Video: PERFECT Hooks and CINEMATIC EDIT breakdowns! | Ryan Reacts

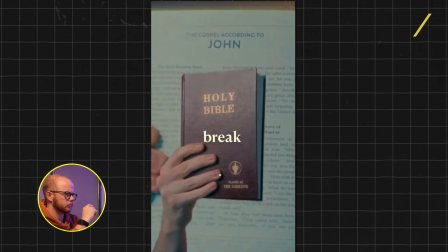All it took was 3 words from the gospel to break my 5-year addiction to the great lock-in.
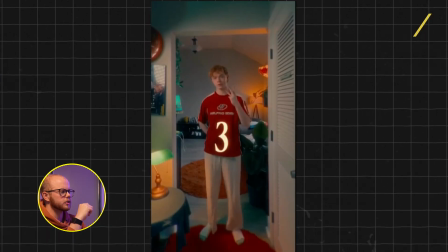First of all, phenomenal hook, and especially the all it took somehow creates intrigue. And then using what I just explained, a visual aid in order to add to the hook after the first kind of attention has been gotten,
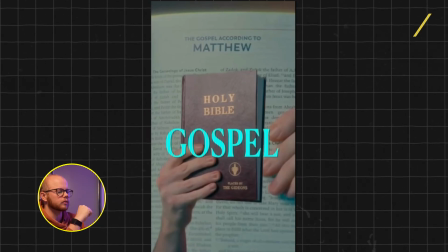and then using a match cut behind the book layer in order to aid the fact that he's talking about the Bible.
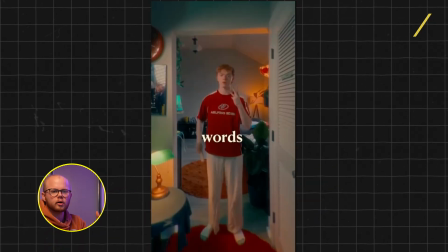Obviously having him in shot, in essence in a wide shot, understanding that he's in his room or living room or whatever this is, sets up the context so you know who's speaking, right? This is a simple filmmaking rule. You almost always want to start with a wide shot so that people understand the scope of what's happening. As with any rule, there are counter arguments to say that sometimes by starting with super close-ups you actually throw off the shot. For example, in the books that I showed last week, one of the key things that stood out was when you have a real close-up of a face, of a foot, we even had, of something random. Sometimes that actually creates more intrigue because you're like, what the fuck's going on? So it's finding the nifty balance.
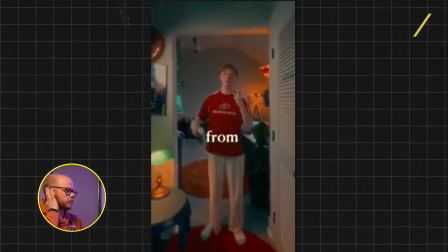But in this case, you start with that and then you cut really quickly to a close-up of him showing the Bible, and you use the motion of his hand coming up. Obviously think about that when you are filming.
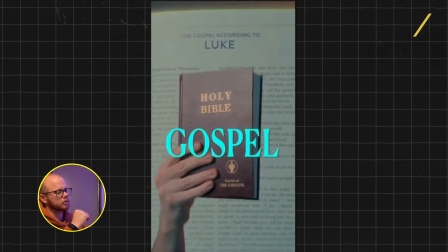Then we have a simple match cut and then pages of the Bible cutting through really fast between the different ones. You basically rotoscope out the hand holding the Bible in order to layer this behind it. I use a tool like Runway for that. You can use After Effects. It's kind of up to your own choosing.
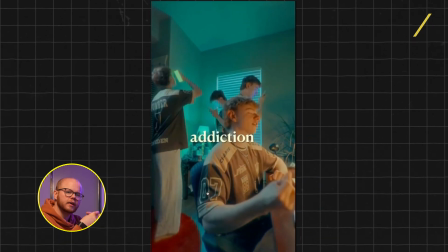To break my 5-year.
Now this is the cloning effect. I've talked about this at length, but in case you're new here, let me explain. You need a blank shot like this. Then you need to film yourself in 4 different places. One here on your phone, one sitting at your actual desk, one over here, looking on your phone. And so then what you do is, again, you rotoscope yourself out and you layer it creatively as you're walking around the room, and then you put that, slap that onto your blank page.
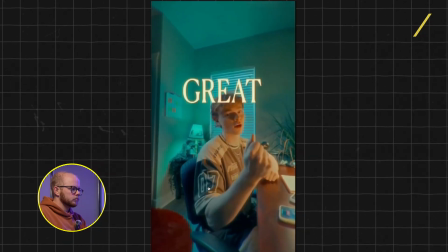Bob's your uncle, you have this effect.
Prediction to the great.
Now this was super smart.
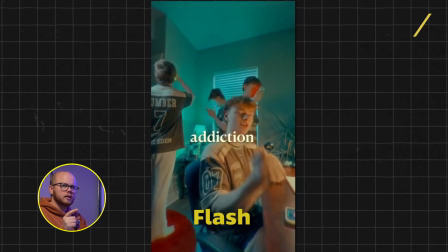Using the flash kind of hides the transition better.
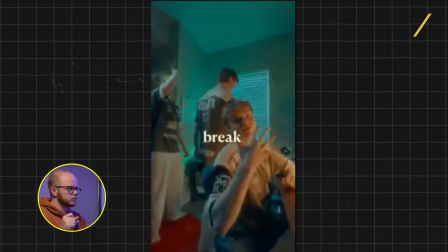So he's done this twice already. Here he also does it. With doing that twice within the first 4 seconds, he's kind of set the taste or the standard for the video. And so as this continues coming throughout, you're kind of used to it already and you feel like it is all in one style.
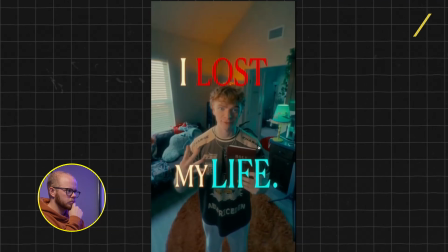I lost my life.
This guy could be doing this intuitively, but let's talk about this angle. This is one of the things that I loved about this video in particular, is his use of angles to heighten the emotion of what he's saying. And so here when he says, I lost my life, having a top-down angle creates a similar feeling to when a parent looks down on a child, and which ultimately makes him feel small and kind of insecure.
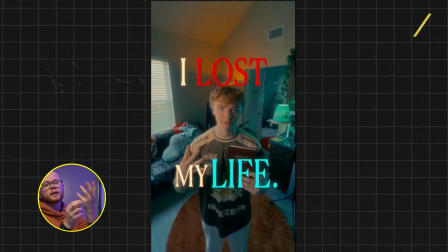Would he have done this with a shot that is looking up, he would have created a feeling of authority. In essence, then you are the child as the camera looking towards the parent, and then it wouldn't have hit home as hard just because of the psychological effect that this angle has on you.
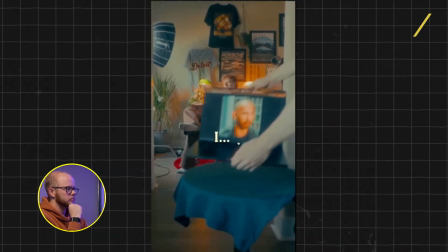I got a confession to make. I used to be an Andrew Tate fan.
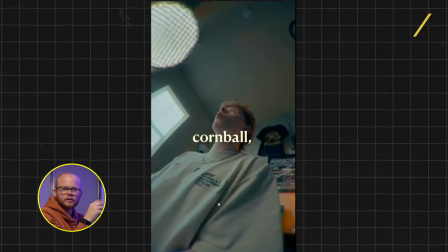Okay, I'm a corner.
I love the use of sound effects here to really drive that home.
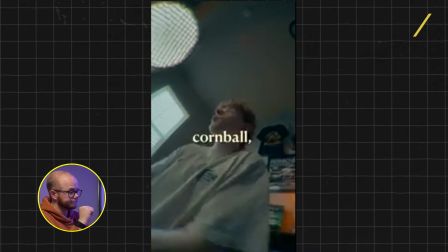Obviously, Andrew Tate is is not liked by everyone. Let's leave it that way.
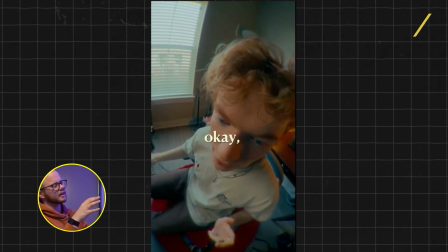And so having this angle, this top-down angle, kind of on a fisheye, makes you feel like everything is slightly off. Shooting it this close to his head and then adding in these voices, you really feel like you are in his head. It's these subtle details that make the difference.
Oh, but I thought I was cooking.
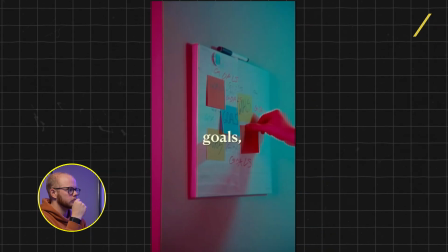I would set goals, then set more goals, grind more, do more, be more.
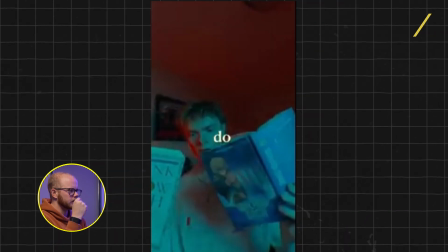Now this is a nifty trick that I learned how to do.